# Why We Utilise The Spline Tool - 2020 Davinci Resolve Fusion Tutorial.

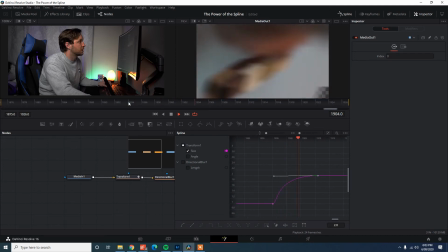Beautiful, because now you can see as he goes through, it's punching in much quicker and then sort of ramping up.
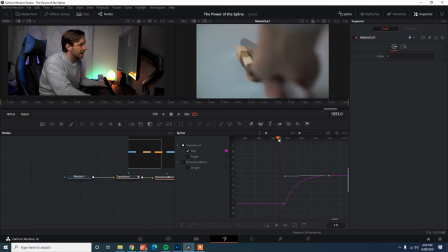So as you watch that back every time, now it's going to be much smoother.
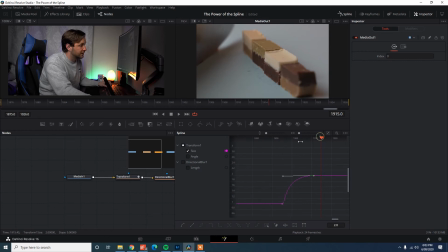You can see as it comes towards the end of the ramp effect, it sort of eases in rather than just going solid motion,
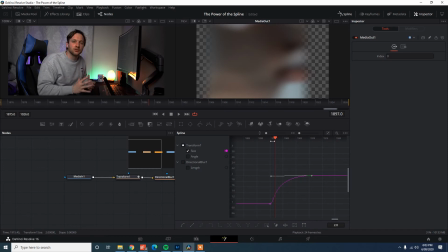rather than going that linear motion then just stopping. It just doesn't look natural. That's not how things happen in real life. When you do this, it adds that little bit of realism, that little bit of fluidity to your transitions. That's really going to up your game, and it can only be done through the spline tool. Next thing I want to manipulate, guys, is our angle. So it's the same deal, guys.
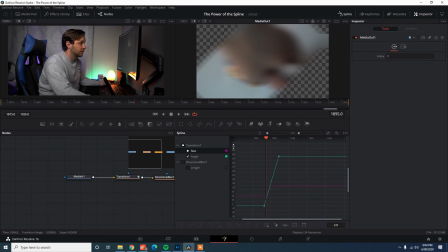So we've got the 360 degree here, and you can see the values on the left-hand side. All I've got to do is just grab this point, and I want this to be slow to start, doing a slow build on the spline as it moves across.
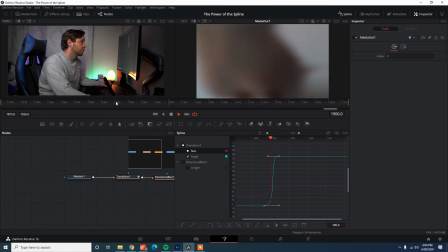I'm virtually eliminating that alpha channel. There's still a little bit there, but if you compare it to what it was, it's not even close. It just looks so much better. What I'll do is put these two side by side, guys.
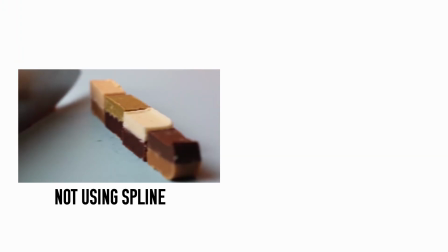So here's it without the spline, and here's it with the spline.
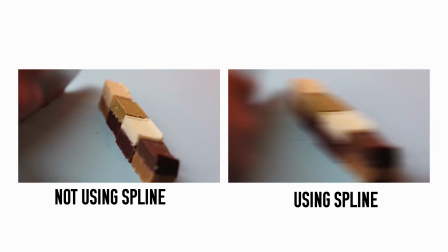As you can see, you've got a much more fluid motion.
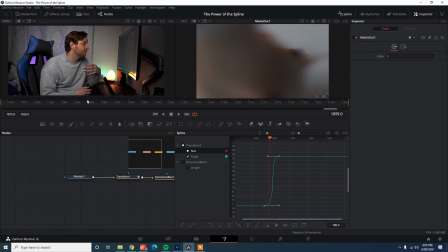It looks way better, and it's just much, much cooler, much more engaging when you've utilized the spline tool to create the effects. That is the magic of a spline tool, guys. It adds so much depth, so much engagement, so much fluidity to your transitions,
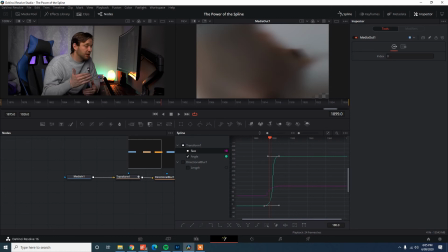and it changes your transitions from looking like they've just been cut and paste from a preset pack you know, drag and drop transitions into something that you've built from the ground up, custom for your clip, because that is essentially what you're doing. So it really just brings another level to your clips. So that's it, guys. That is this simple, nice, short, sharp tutorial on the spline tool. It's really, really easy, guys. It is something that you need to play around with a little bit, just to get nice and used to, so you can sort of develop what you want. Generally, a good S curve on the spline tool is going to give you nice transitions, but it does give you a lot of flexibility to play around to make sure that the transitions you're doing are going to suit the clip. So I highly, highly recommend that you guys invest into the spline tool, learn Fusion a bit, and I promise you it is going to take your transitions and effects to the next level. I'll see you in the next one, guys. If you have gotten this far and this is useful to you, I would love it if you could subscribe. Comment below if you're using DaVinci Resolve, if you're thinking of jumping over, because I know a lot of people have seen the hype around it. I can say from someone who is an ex-Adobe user, I absolutely fucking love it. It works so much better on my computer. I find it's much more stable. The colors that I can get out of it, I don't know if it's just like the Lumute, I was just really shit at using the Lumetri panel or whatever it was on Premiere Pro, but I just find DaVinci Resolve is just so, so much better for videos. Anyway, guys, thank you so much. I appreciate it. I'll see you in the next one.
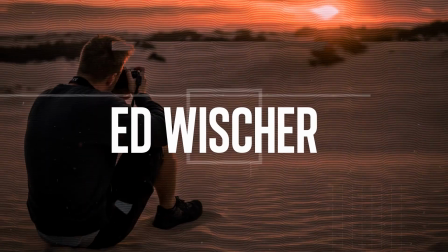Cheers.